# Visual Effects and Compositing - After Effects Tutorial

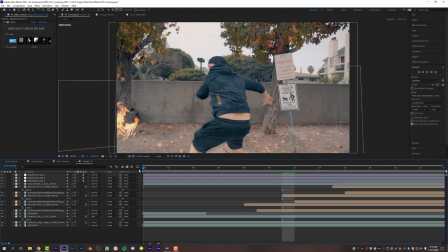Just it's going to help glue everything together just a little bit more, a little bit nicer. And now, ladies and gentlemen, we have created a nice little visual effects composite out of some random shot that I got down the street of me running behind a tree and firing a fake gun like an absolute moral.
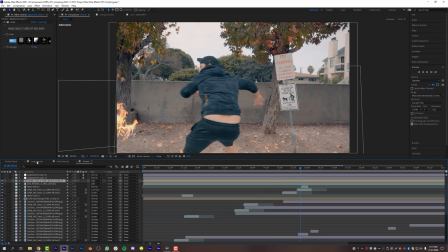And if you guys are curious about the grenade from the long example, let me just show you that real quick.
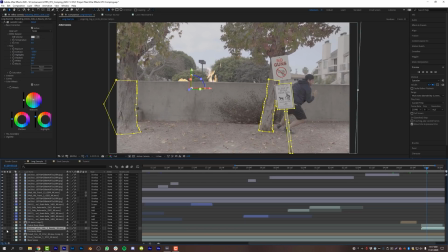Basically, what I did was I used a debris explosion from Action VFX and I masked out the tree and the sign. And then I also used Rotobrush 2 to mask myself in front of that explosion. So it looks like it's coming from behind me. So that explosion kind of happens here looking really good.
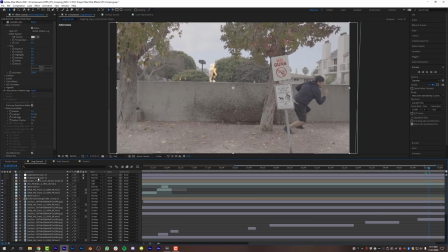Made sure that the perspective made sense, made sure that the color correction made sense so that when I turned on my color layer, everything matched and looked really nice. I also changed the sign to something really crappy. i thought it would be better but hey anyway back to the explosion and then when the
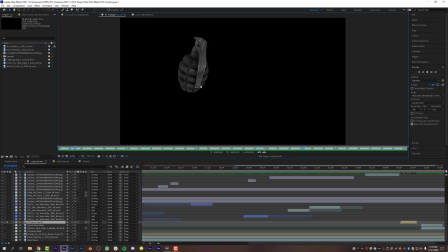grenade comes in i use this asset from envato elements which is a very slow moving grenade kind of like throwing it through the scene but what i did
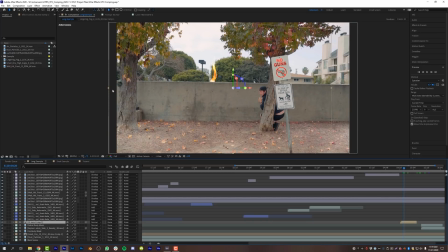was actually change the perspective you can see the grenade coming right here from the left hand side of the screen change the perspective and i kind of animated
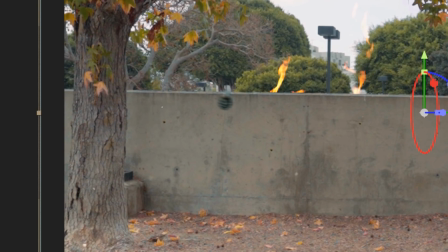the position to make it look like it was being thrown behind the tree and i also masked the grenade once it got to the tree
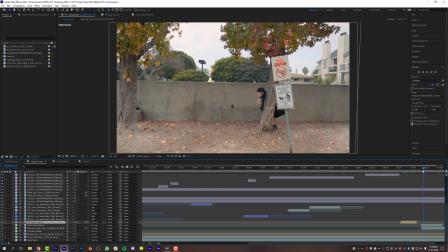so that the tree covers it up and then the explosion happens on the back half so here is that shot in real time just so you guys can see
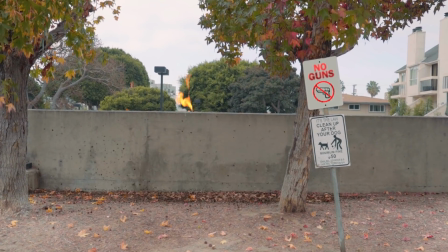because my computer is absolutely struggling trying to play all this stuff but that is how I did the little grenade bit but like I said earlier most of these assets came from actionvfx.com they are an amazing company super high res elements that you can use in your visual effects compositing action movie compositing journey again they are having a crazy Black Friday sale I believe it's something like 55% off of like most of the stuff on their website so that is a huge pickup again link in the video description below, links to Envato Elements and all the other stuff that I found in this tutorial in the video description below, including a link to the video co-pilot effects console, which I get asked about all the time, control and spacebar on your keyboard, and then you can search for stuff in After Effects. That one's free. So just download that because that'll save you a bunch of time. Hey, we learn a lot of stuff here at Learn How to Edit Stuff. Does the name make sense? I think so. Well, that about does it today for me, guys. I really hope that you enjoyed this video. If you have not subscribed to my channel yet, please consider doing so. It's free for you and it's awesome for me. I have a bunch of tutorials on my channel and Adobe Premiere and After Effects and a bunch of fun stuff. So if you're not subscribed, hey, welcome to the family. If you are subscribed, thank you for sticking around for this long. I truly appreciate it. There are a lot of links in the video description below to help you, to help me. If you want to connect with me on social media, join the Discord. You want to just help me out for no reason. All of that stuff is in the video description below. Thank you guys sincerely for watching this video and other videos. And I will see you next time.